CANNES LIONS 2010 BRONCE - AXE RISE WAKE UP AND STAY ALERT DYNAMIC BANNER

Hi, I'm Emily, and this is the Axe Rise Morning Alertness Test.
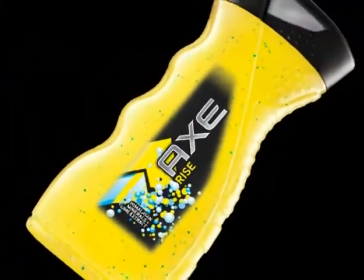[0:10]
Axe Rise is a bright yellow shower gel specifically designed to revitalize guys in the morning.
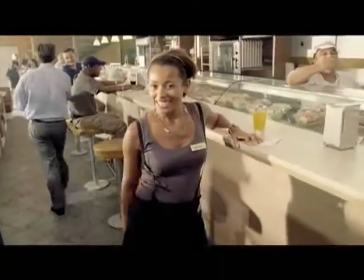[0:15]
After all, just because it's morning doesn't mean there isn't opportunity everywhere.
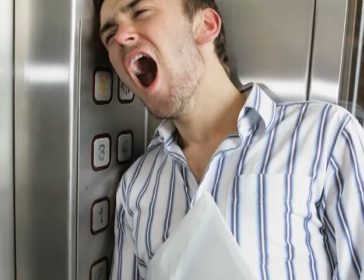[0:20]
The problem is that guys' brains aren't usually programmed for morning hookup scenarios, especially when their minds are on snooze.
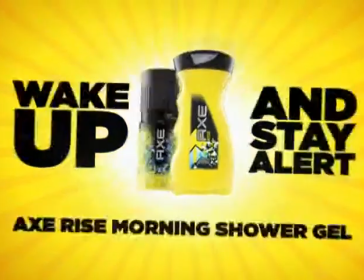[0:26]
Enter Axe Rise Morning Alertness Test.
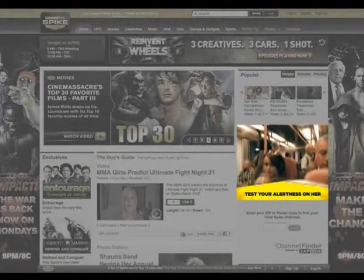[0:28]
A rich media banner and interactive film devised to teach guys the importance of being awake and alert enough for any morning opportunities.
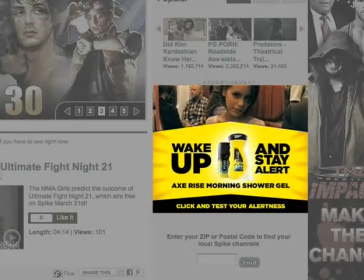[0:36]
Appearing on gaming sites, the banners enticed the guys with flirtatious glances and challenging headlines.
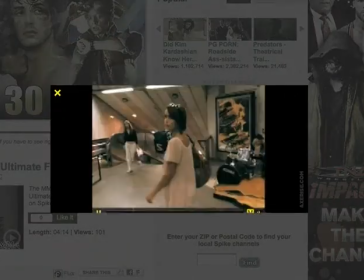[0:42]
Once clicked, the viewer was thrown into a realistic point of view made-in-game situation. Here, the guys had to pay close attention to details about the girls in order to succeed.
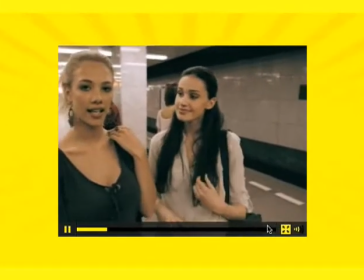[0:50] We're heading to this French place now, Cafe Click on 9th Street. They've got the best blueberry pancakes.
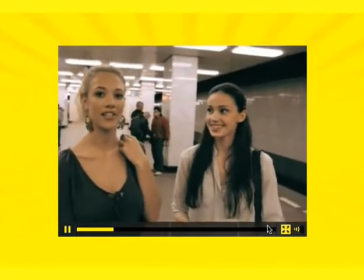[0:57] They're my favorite. I love them. We go there like every Sunday.
At the end of each level, they were asked questions.
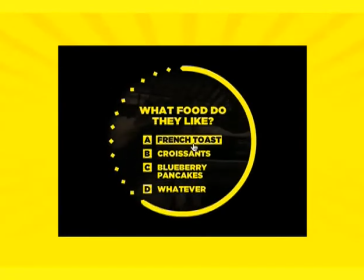[1:04]
If they got it wrong, they were sent back to the start, but not before receiving an abrupt shower and a helpful piece of dating advice for the next time.
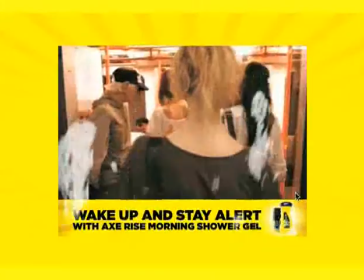[1:11] Ooh la la. Girls like a man who knows what to order, especially when it's their favorite food.
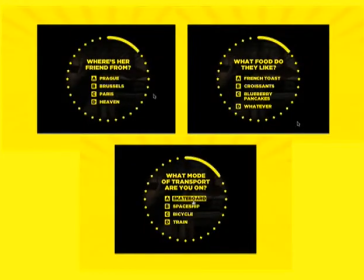[1:18]
However, each time the guys returned to the same point, they were asked a totally different question, keeping the audience always on their toes.
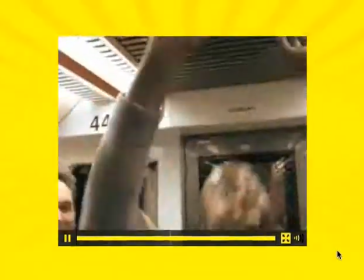[1:26]
After three misdirect-packed levels, the guys were given a ranking based on how awake and alert they were.
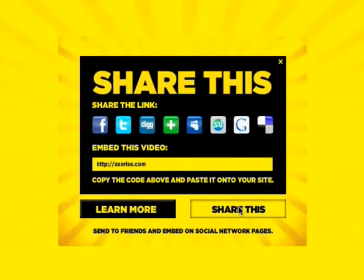[1:32]
From here, they could send the challenge to a friend or share it on their favorite social networking sites. An Easter egg was also added at the end of the film.
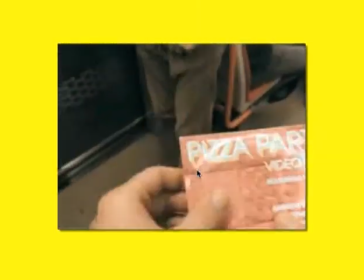[1:39]
They could call the number, speak to the girl from the film, and answer one final question to complete the ultimate test of mating game skill.
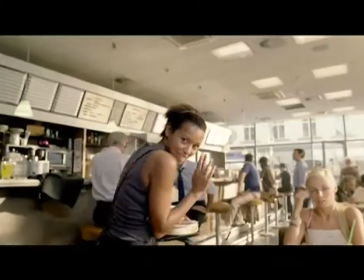[1:47]
In the end,
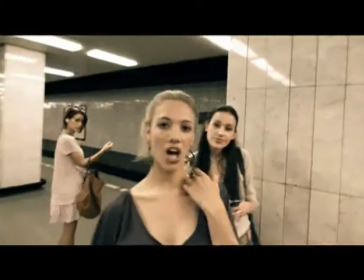[1:48]
Axe Rise successfully carved a place out for itself as the morning shower gel and cracked an interesting way to engage guys while providing them with a little hookup help in the process. But before I go, here's a question for you. Do you remember my name?